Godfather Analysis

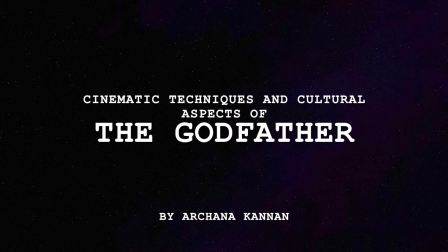The movie The Godfather is one of the most iconic movies known. Released in 1972 and directed by Francis Ford Coppola, this movie is known as Hollywood at its best.
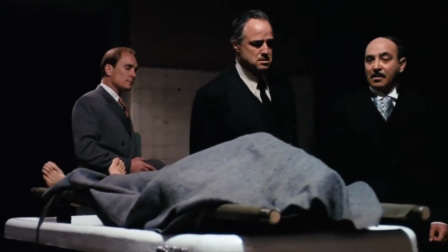With its unbeatable cast, captivating plot, and genius use of cinematic techniques,
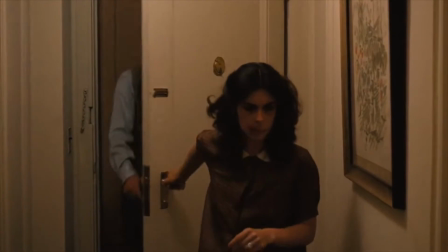The Godfather expresses the activities and lives of individuals in a mob from the inside,
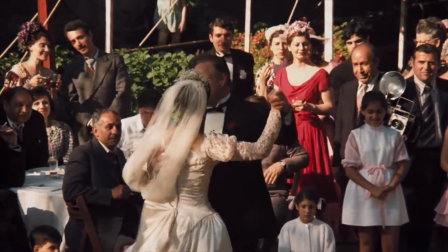gives us an understanding of Italian-American culture,
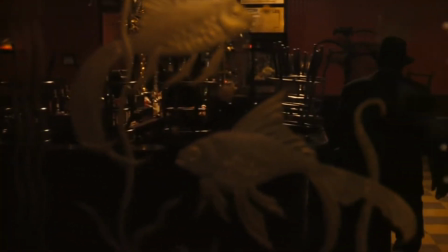and uses cinematic techniques such as mise en scene and camera angles and movements to enhance the movie without depending on
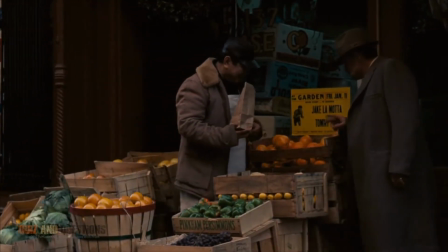dialogue.
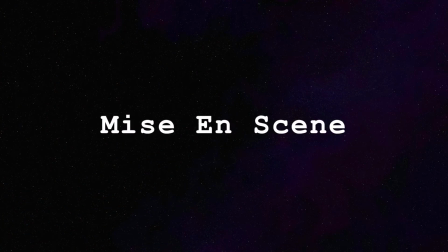Mise en scene is the arrangement of a scene and how props in the set convey the story without depending on dialogue.
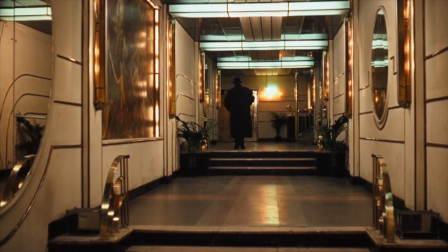We can observe an example of mise en scene in the moments before Luca Brasi's death.
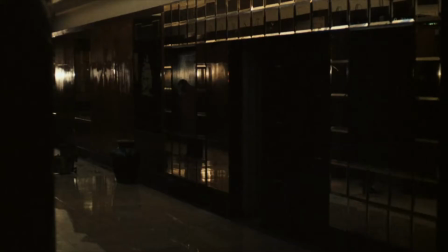In this scene, Luca Brasi walks from a brightly lit room to a dark room,
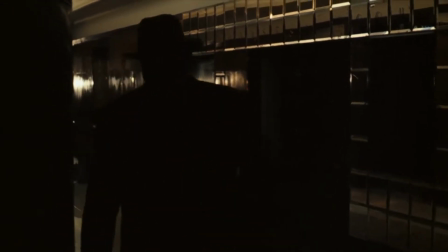which dampens the mood and very broadly signifies the incoming of a sorrowful incident.
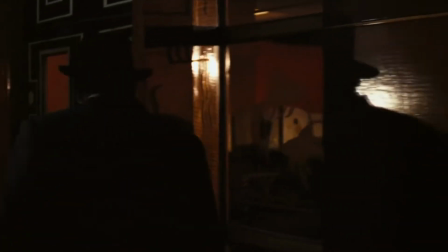Then, as we observe him walking into the bar,
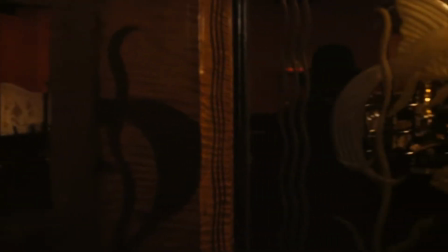the cameraman does not follow him in, but stops at the door and lingers on the fish designs.
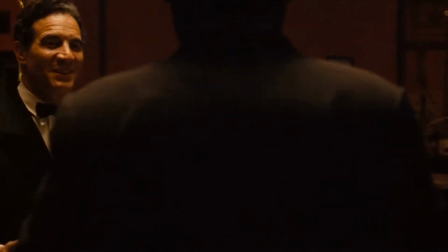At this point in time, we wonder why this is done so, and naturally, we believe that the answer will come as we stay tuned, which it does.
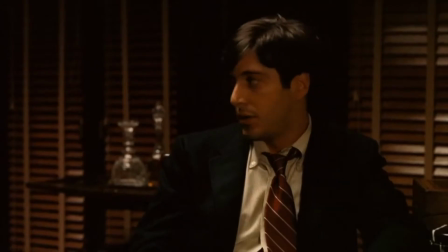In a later scene, we have Tom, Sonny, Michael, and Clemenza attempt to uncover Luca Brasi's whereabouts,
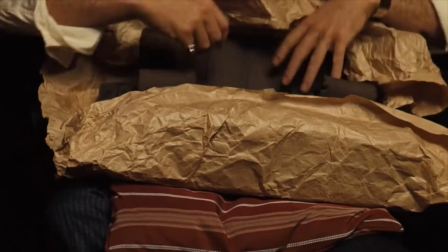and Tessio brings in a package with fish and passes along the message.
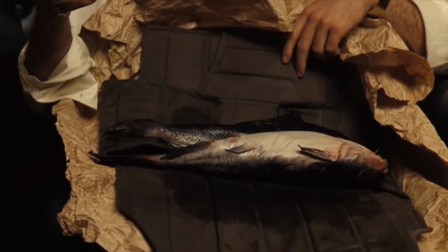What the hell is this? That's a Sicilian message. It means Luca Brasi sleeps with the fishes.
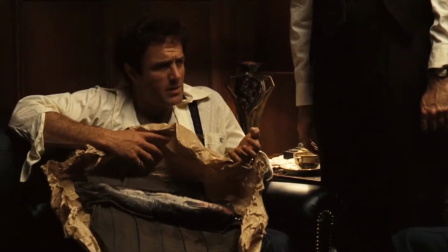This is a popular example of mise en scene because after we watched this scene,
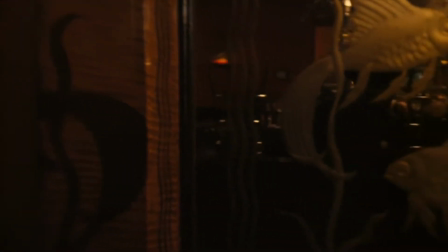we were reminded of the previous scene and we understand why the camera lingers on the door.
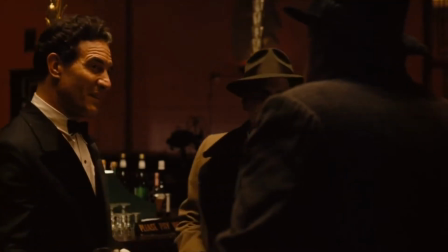And all of this happened without depending on dialogue.
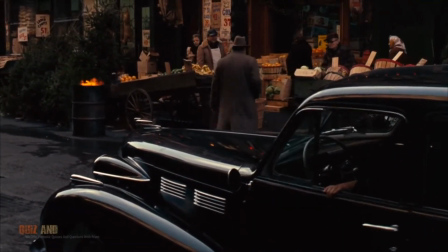Another example of mise en scene is the coincidental representation of oranges in the movie.
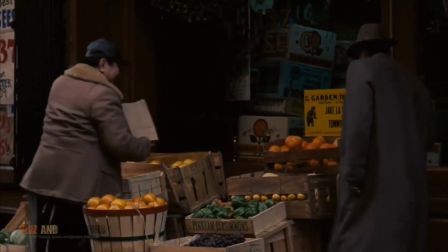An intriguing observation one can make while watching the movie is that whenever there's a life or death situation regarding Vito Corleone,
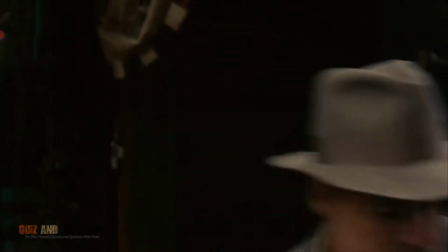oranges were in the scene preceding the action. A reasonable deduction one can make is that the set designer, Dean Travaleres,
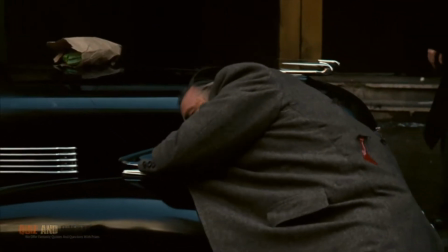intended to put oranges in the movie to be a representation of incoming death, but he says the opposite.
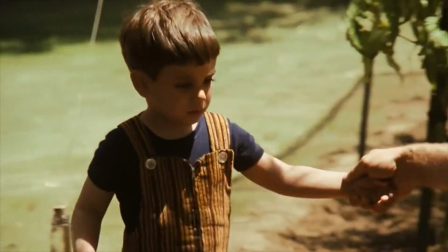He knew that the movie would have a gloomy theme and have dark, mysterious lighting, so he added oranges to the scenes to bring in more color.
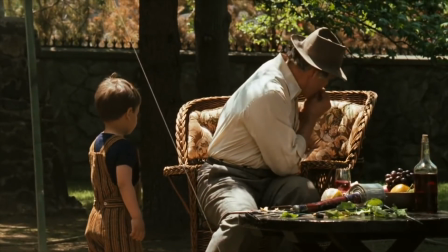It was completely coincidental that oranges were prominent objects in such significant and plot-bending scenes regarding Vito,
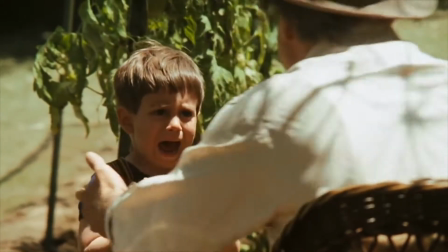and to quote his exact words, "I don't remember anybody saying, 'Hey, I like oranges' as a symbolic message."
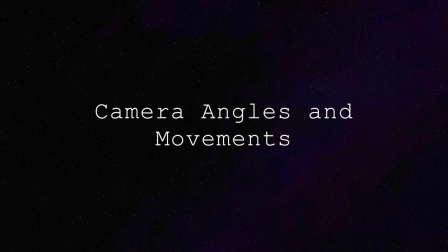Camera angles mark a specific location at which the camera is positioned to take a shot.
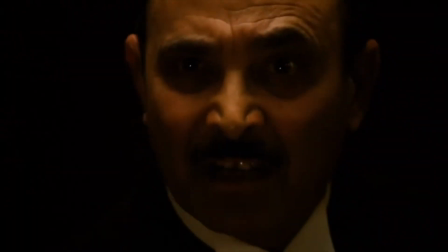They can be wide shots, close-ups, over the shoulder, and so on.
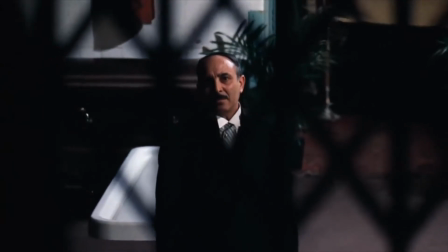Camera movements are various techniques in which a camera moves closer or farther from a subject in a way that is meaningful to the story.
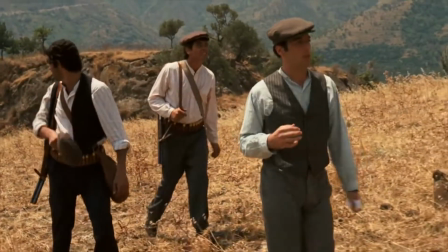They can be pans, tracking shots, dollies, and so on.
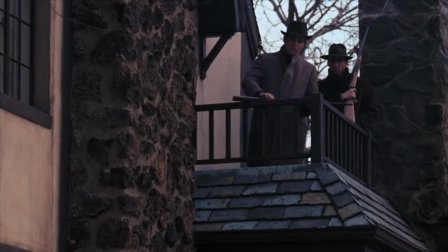A very significant way camera angles and movements were used in The Godfather is how it portrayed its characters.
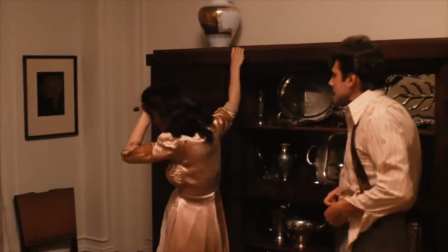A good example is the portrayal of Sonny and Carlo, who at first are thought to be such distinct characters.
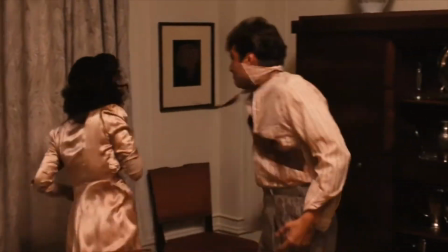Carlo disrespects and cheats on his new wife Connie and even whips her while she was pregnant just
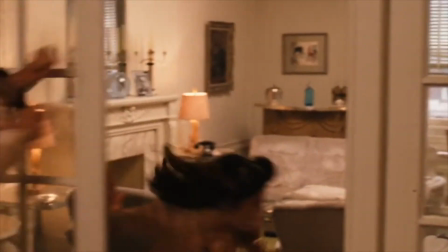because he was frustrated with his minor role in the Corleone family business and was working a plan to murder Sonny.
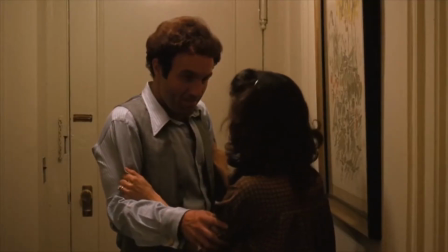As for Sonny, even he cheated on his wife Sandra,
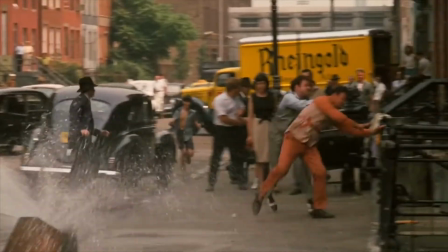but he was fiercely protective of his sister Connie and even beat Carlo senseless when he had heard of Connie's physical abuse from him.
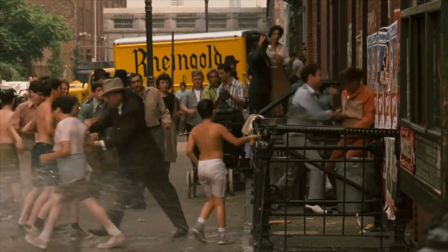When we watch The Godfather,
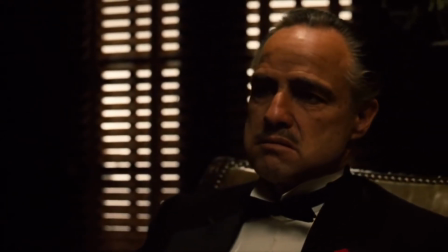we are so immersed in a world of illegal happenings that even the smallest act of kindness is seen as heroic.